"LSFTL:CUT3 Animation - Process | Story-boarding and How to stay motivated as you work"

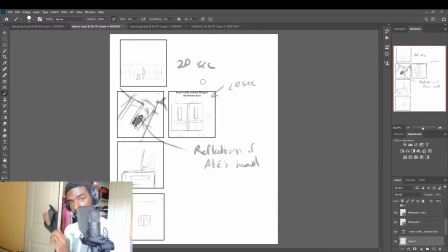(12:01)
Just got to get my tablet glove and the pen, which I always put on the tablet now because I always leave it on my lap, and when I ever get up, it just falls on my lap onto the floor,
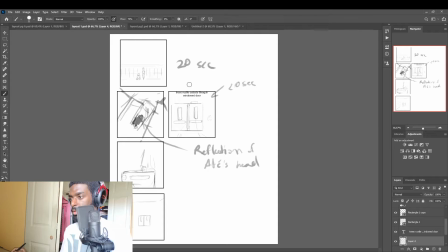(12:19)
and it's very annoying because I really don't want to break this pen. I have a limited amount. One. No, I have two actually. But in this, so I want to get a feel for the timing.
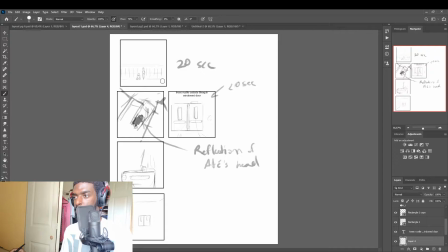(12:34)
So I said, okay, let's do 20 seconds. And in this scene is her hand in the pocket.
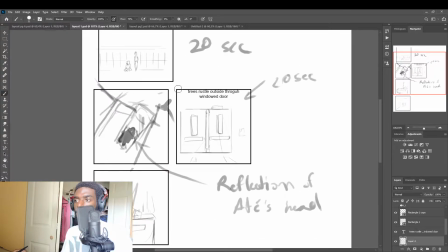(12:47)
So what we're going to go ahead and do is, let me relax my back a little bit.
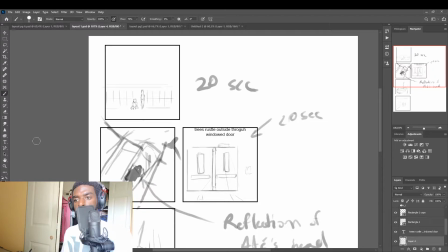(12:52)
Shit. I know I'm so uppity because I'm recording, but so I want to get the line work in. I want to get a little bit more detail,
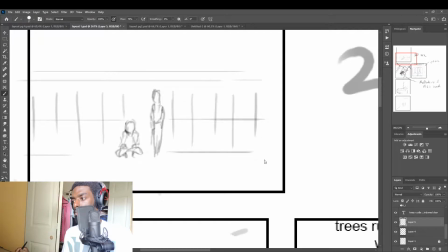(13:02)
and I just want to get I'm gonna go ahead and reduce the brush size, get a better brush, reduce the brush size. Maybe I'll even use a pencil, actually.
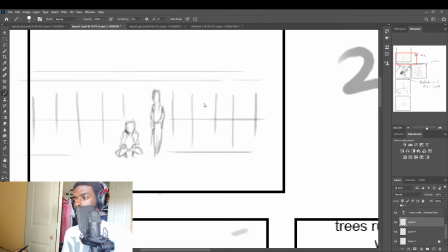(13:15)
Maybe I'll just go ahead and use a pencil tool, because a pencil tool has harder edges. And I'll lower the opacity, bring down the opacity.
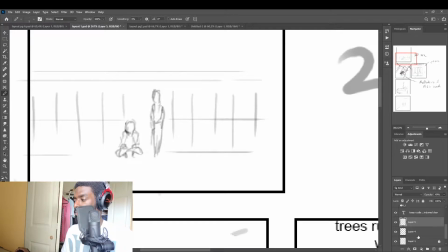(13:32)
Actually, I'll lower the opacity of the other layer. I believe all those are on the same layer. I think this is on a different layer, actually. I locked it. And we'll actually go ahead and merge all these layers.
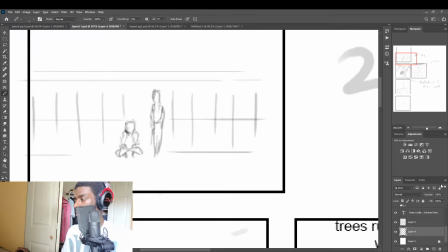(13:52)
And we'll lower down the opacity of these layers. We'll bring this back up and we'll draw over it just to get a better feel. So I want to go ahead and draw here.
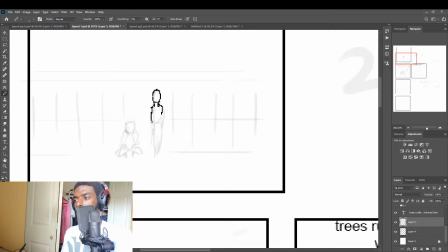(14:12)
Draw out, this is Maria. Hand is in her pocket. Actually, I really don't like the pencil tool. We're gonna use a brush tool. It's alright. Just getting a feel for everything, you know?
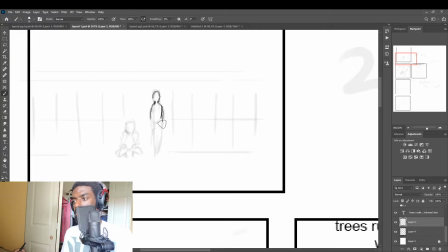(14:32)
So we're going to go ahead and use a brush tool. Get an outline. These initial drawings, they were just a rough sketch, you know? Just to get the idea out there on paper. We are coming from CUT2, so everything transitions into this scene.
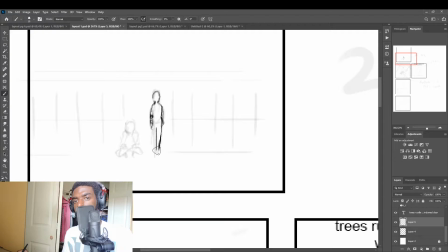(14:50)
So imagine if you are starting from the initial comic and you're coming in here, you want to
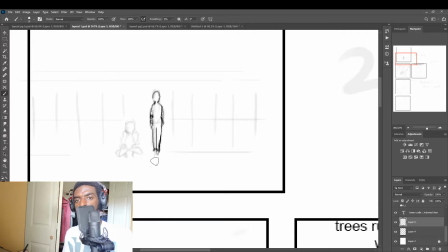(15:04)
introduce the atmosphere, because it's different when you're reading it from a comic, you know, when you're reading it from paper on a page. It's the same feeling that you want to get.
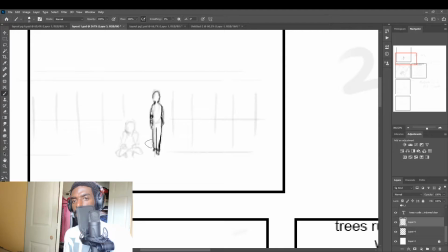(15:19)
If you're reading from the page, you don't have any background music, you don't have any sound effects or anything. So it's just dead silence. So when you bring that dead silence, I want to get that kind of dead silence feel and bring it into the animation.
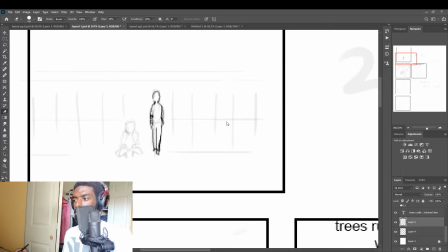(15:40)
And what I mean by that is, with that dead silence, not like mute out all the sounds or anything, but use that sort of feel of emptiness. There we go. That's what I'm trying to get at. Emptiness.
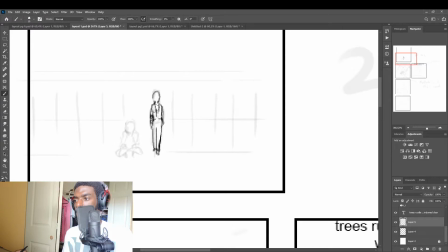(15:56)
And we're going to use that and put actual other sound effects or ambient music, or not ambient music, but ambient sounds behind it, and get that feel of emptiness and that empty space, you know? I want to feel that.